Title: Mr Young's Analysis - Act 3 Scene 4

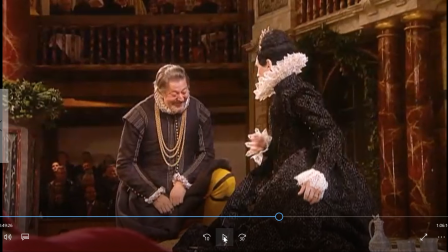They are playing up the comedy here, and you've got to understand that playing up the comedy diminishes the seriousness of what's going on. Playing up Malvolio as the fool means that the audience, the viewer,
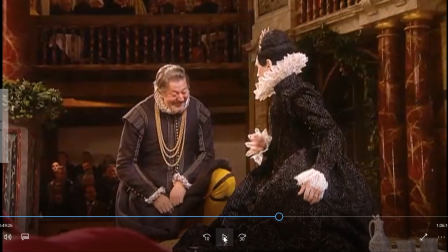is less likely to see what is happening to him as unfortunate, as unfair, and as problematic. So the effect of this adaptation, the effect of those choices, is to change our reaction to the character,
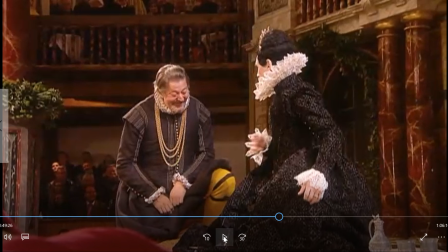to change our exploration, or to make it less likely that our reaction to the play is one where the class structure is problematic, or the class mistreatment is problematized.
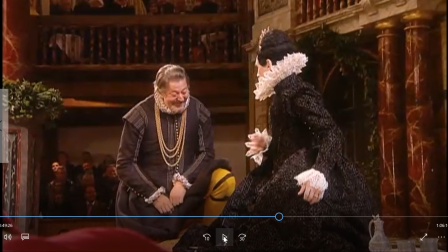So this scene is a great example of even where, a half a dozen choices completely eliminates really the likelihood that anyone in the audience in the Globe Theatre or watching the DVD of this at home is going to go,
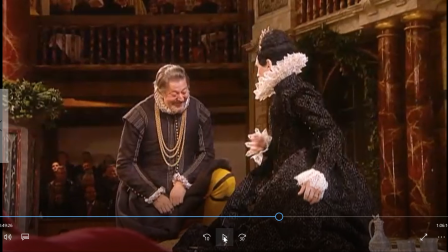poor Malvolio. Shakespeare's commenting on the fact that, you can't shift your class status. Marx is rolling in his grave. You're not going to do that, because all that we're being driven to do is to say,
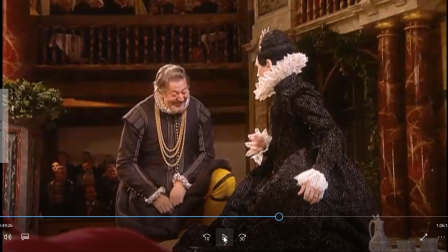silly Malvolio, how foolish he is to be convinced that he's as good as he is. It's completely supporting that class reading. It's completely supporting the idea that this is something that Malvolio is foolish to think that he's capable of.
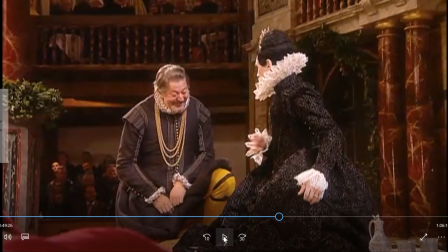And so the alteration, even though very minor, even though only a half a dozen or so things, it really obscures potential meanings in the script.
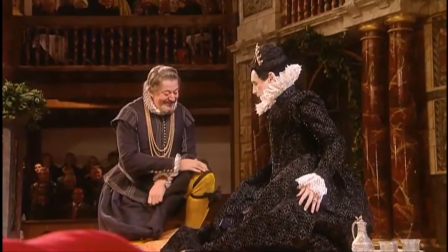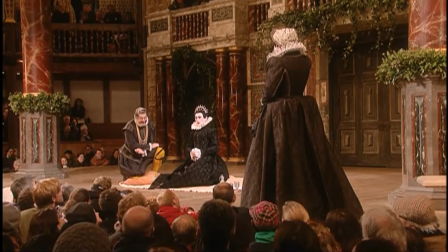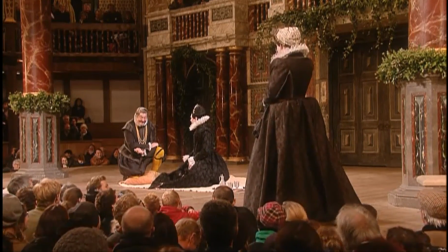Heaven restore thee.
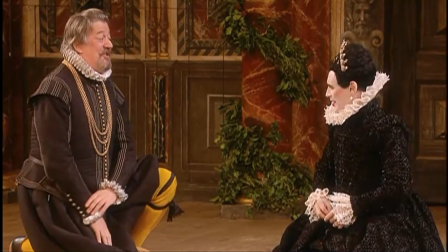Remember who commended thy yellow stockings, Thy yellow stockings, and wished to see thee ever cross-gartered? cross-gartered.
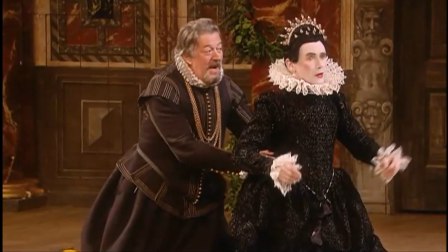I say, go to, thou art made, if thou desirest to be so. Am I a maid?
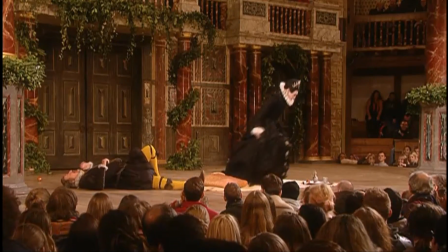Oh.
So even things like the choice of actor,
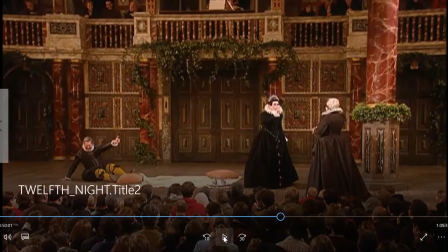I think that moment is a great example.
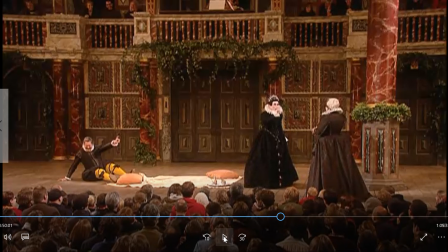If that was anyone but Stephen Fry, it wouldn't carry with it all of the associations we have with Stephen Fry as a slightly pompous, slightly upper crusty sort of dude himself. And if you know anything about Stephen Fry's been to jail for credit card theft.
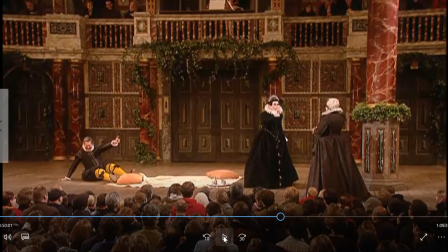He's been a terrible cocaine addict. He's had his problems. but he comes from the upper class end of society. He's friends with Prince Charles. He brings with him all of those characteristics. So, and even the choice of Mark Rylance as a
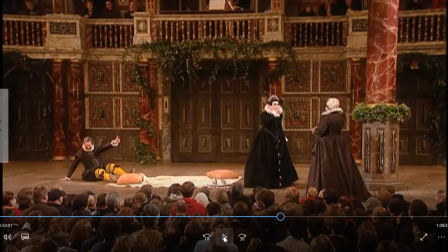male playing a female role for a modern audience increases the comedy, because you've got that strange modulation of voice, which is very strange, and you've got the
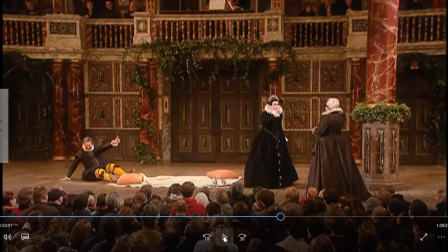comedy of Stephen Fry, a very notable homosexual man, sort of thrusting at a male dressed in women's clothing. Like, there's all of these elements that just make it so much funnier and play into the way that they want us supposedly to see Malvolio here as foolish.
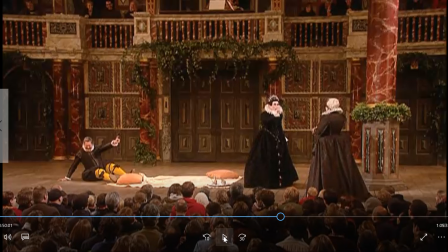And so all of those things rolled together, as I'm saying, I think you're getting a fairly clear idea, is that I feel like we could play Malvolio, we could play the play or read the play as a really
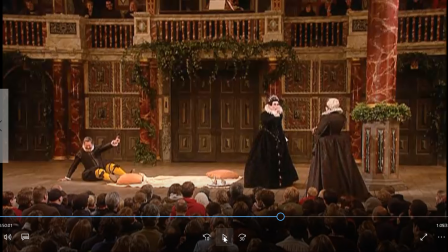shocking indictment on the class system, but that's completely removed here.
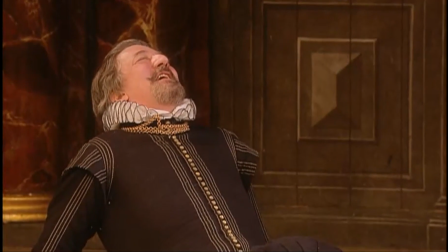If not, let me see thee a servant still.
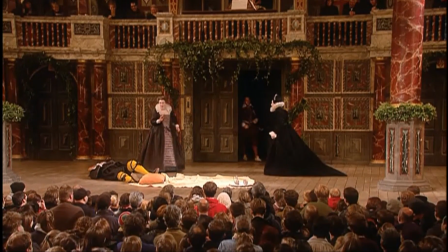Why, this is very midsummer madness. Madam, the young gentleman of the Count Orsino's is returned.
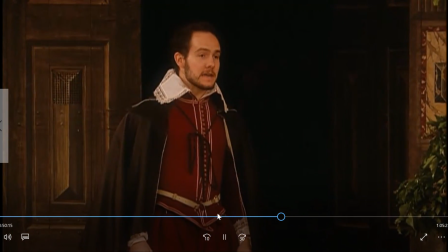I could hardly entreat him back. He attends your ladyship's pleasure. Oh.
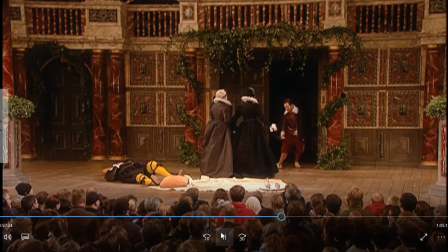I'll come to him. Good Maria, let this fellow be looked to.
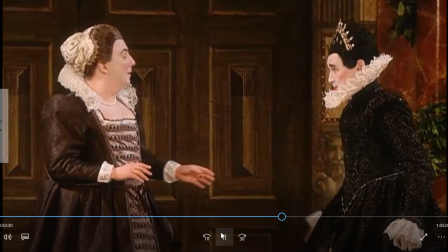Where's Cousin Toby? Let some of my people have a special care of him. I would not have him miscarry for the half of my dowry.
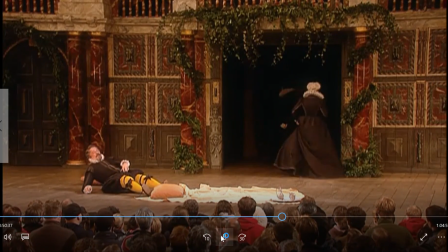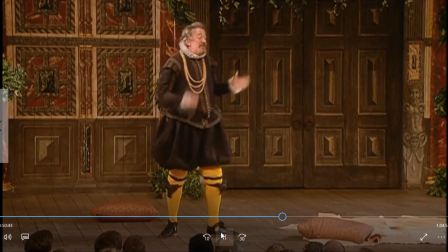Do you come near me now? No worse man than Sir Toby to look to me.
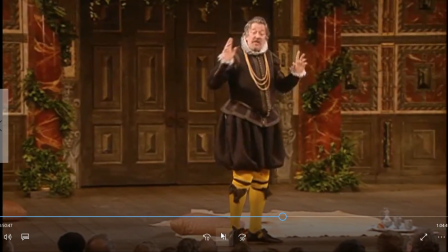Why, this concurs directly with the letter.
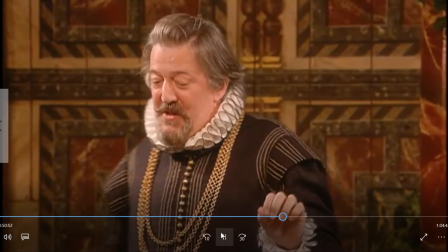She sends for him on purpose that I may appear stubborn with him, for she incites me to that in the letter.
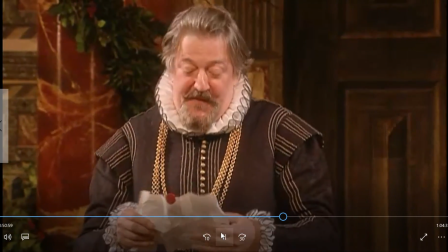Cast thy humble slough, says she, be opposite with a kinsman,
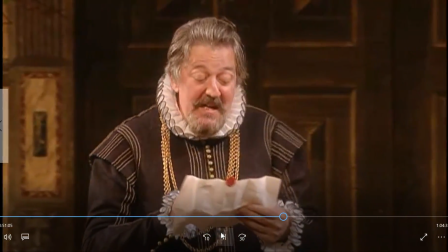surly with servants, let thy tongue tang with arguments of state, put thyself into the trick of singularity.
Now, let me pose a question to you here. If you were to read this long piece of dialogue, this
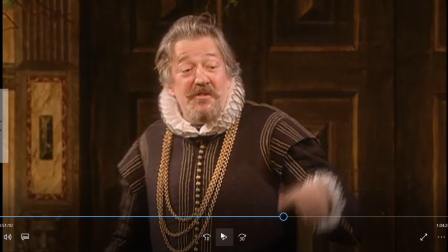it's a soliloquy, but it's not a traditional soliloquy because it's not in iambic pentameter, it's in blank verse. So it's a soliloquy that reminds us in its style of Malvolio's status within the play as a lowly character.
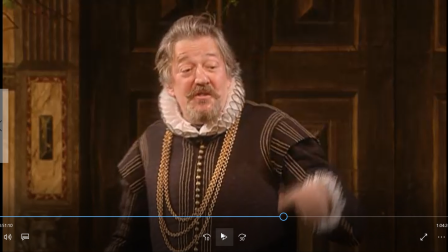But he's speaking to the audience the truth. Soliloquies are, by definition, the inner truth of that character. They're their way of exploring and explaining the way they actually think and feel. So we know that Malvolio is speaking truth.
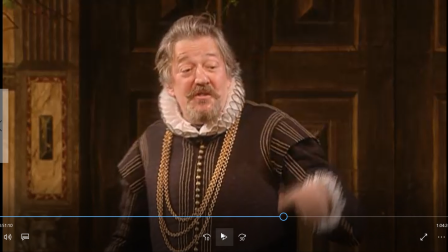He is explaining to the audience that he is being driven by the letter that he's received, that he's confused by the letter that he's received, that the signals that he's getting are mixed, but the letter tells him to believe them, to not resist, not be denied.
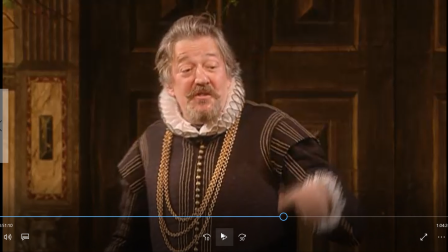And so if you think about that soliloquy and the effect of this dialogue, the effect of him checking and rechecking and explaining himself and double checking that he's doing the right thing, you could read this as confirmation that he's being manipulated,
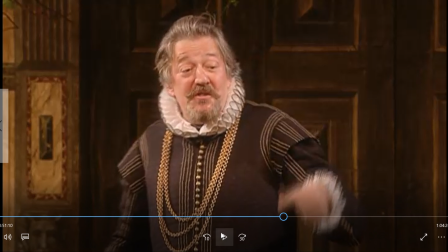confirmation that the deception is unfair. But think about the way that this performance has set Malvolio up, and think about how the continued reading of this note and delivery of this soliloquy continues that characterization.
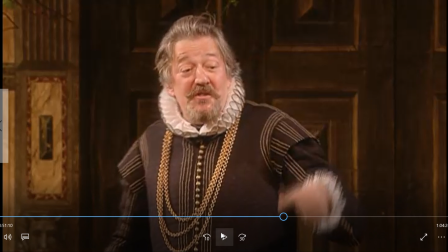The facial expressions, the sort of slightly manic performance, make sure that we are reminded that he's a fool, rather than reminding us, which the script could do and the performance could do if it was done differently,
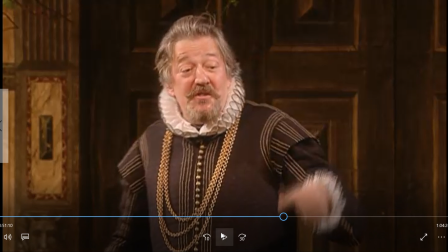reminding us that he's doing what he believes is the thing that he's been asked to do, which makes him a more sympathetic character. So those two possibilities are there, and the choices that the actor, that the director, the stage manager,
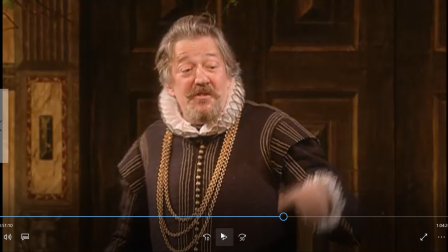all of the people involved in the production are making are pushing it us further and further and further away from supporting and empathizing with Malvolio's plight.
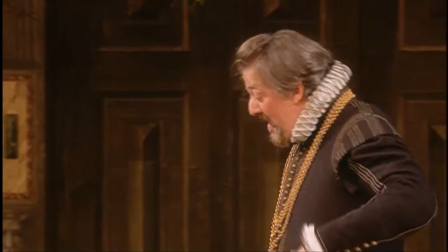Consequently sets down the manner how, as with a sad face, a reverent carriage,
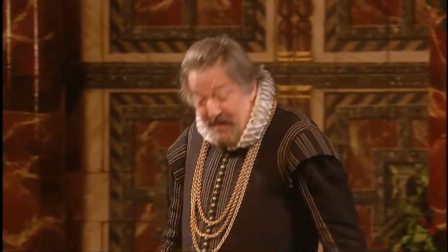a slow tongue, in the habit of some sir of note, and so forth.
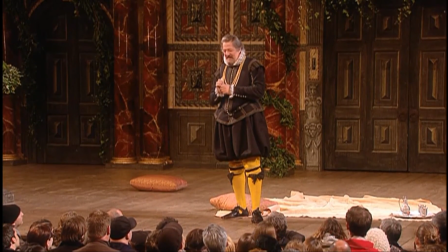I have limed her. But it is Jove's doing, and Jove make me thankful.
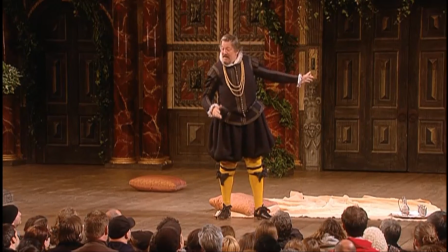But when she went away, now, Let this fellow be looked to.
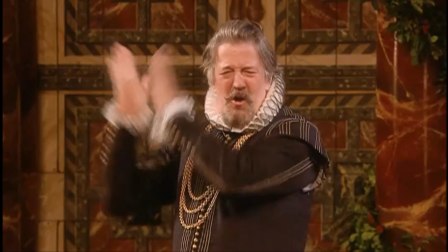Fellow. No, not Malvolio, nor after my degree, but fellow.